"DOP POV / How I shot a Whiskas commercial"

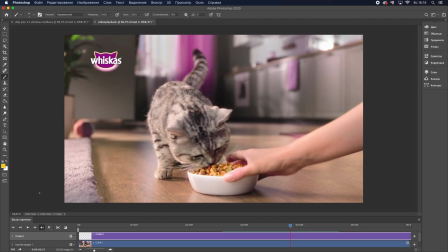36:55 Here a 10 kilowatt source of light is illuminating the window. The light mainly falls onto the kitchen furniture, creates flares, it reflects in a glossy apron. I especially asked to bring a glossy one in order to obtain bright spots on its surface,
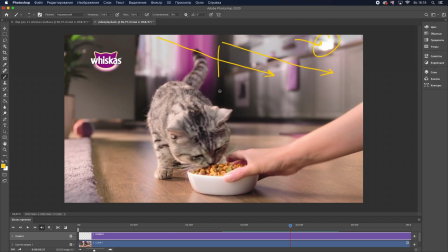37:15 because I love when there are both bright and dark areas in the frame. That is why that corner is dark, while there are brighter spots here and there in the frame. On the left, a 650 provides a slight gradient. The backlight is provided by a 12 lamp jumbo.
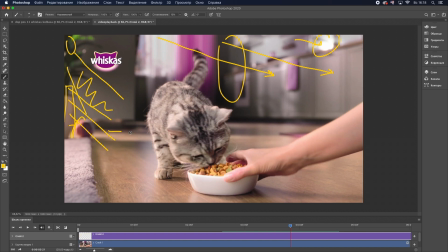37:36 It illuminates the bowl, creates this beam on the floor, and illuminates the carpet. We created shadows on the carpet by using flags. On the right, everything was darkened by a large black frame.
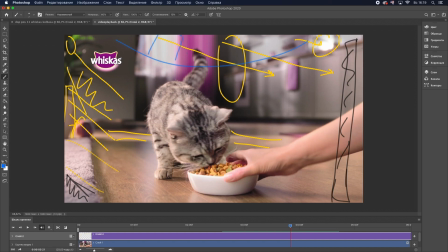37:54 Above the cat, there was a large octodome providing an overhead key light or the fill-in light. Call it whatever you wish. It also illuminates the hand, the food. Also on the left there was an 8 feet diffusion frame into which SkyPanel S60 was shining, providing the side key light for the cat and the bowl. There were also some sources of light behind the kitchen island for extra spots of light.
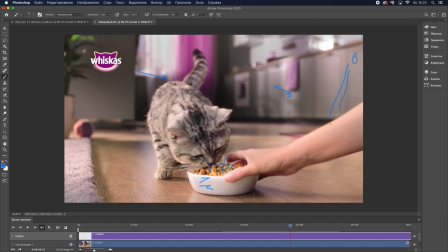38:24 And a small detail light is illuminating the pink carpet on the right. We can see the spot here.
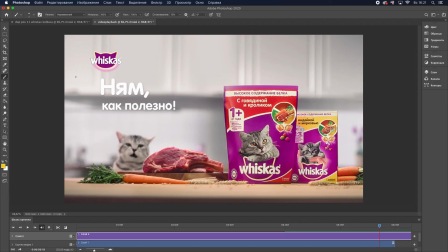38:31 For pack shot, the same 10 kilowatt fixture was used to illuminate the background shining through the window. In the corner, there was a 5 kilowatt fixture providing the backlight for our cat and the food.
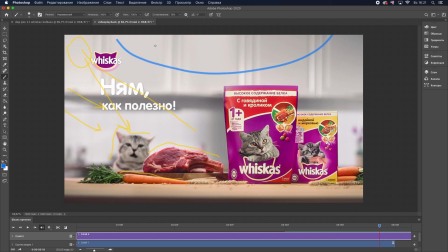38:47 Above the table, there was a large octodome, illuminating everything that was laying on the floor. There was a 12 feet frame on the left illuminating pretty much everything,
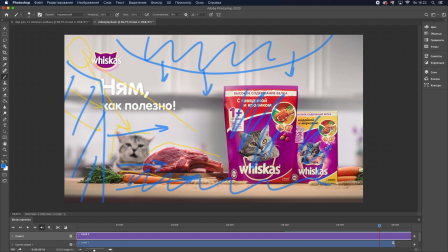39:07 providing the fill-in light, making the greenery brighter. And to avoid unnecessary flares on the surface of the packaging, we placed 2 floppies on the left. Well, that was all for today. I do hope that it was useful. I will see you guys in the next video. Till next time, bye!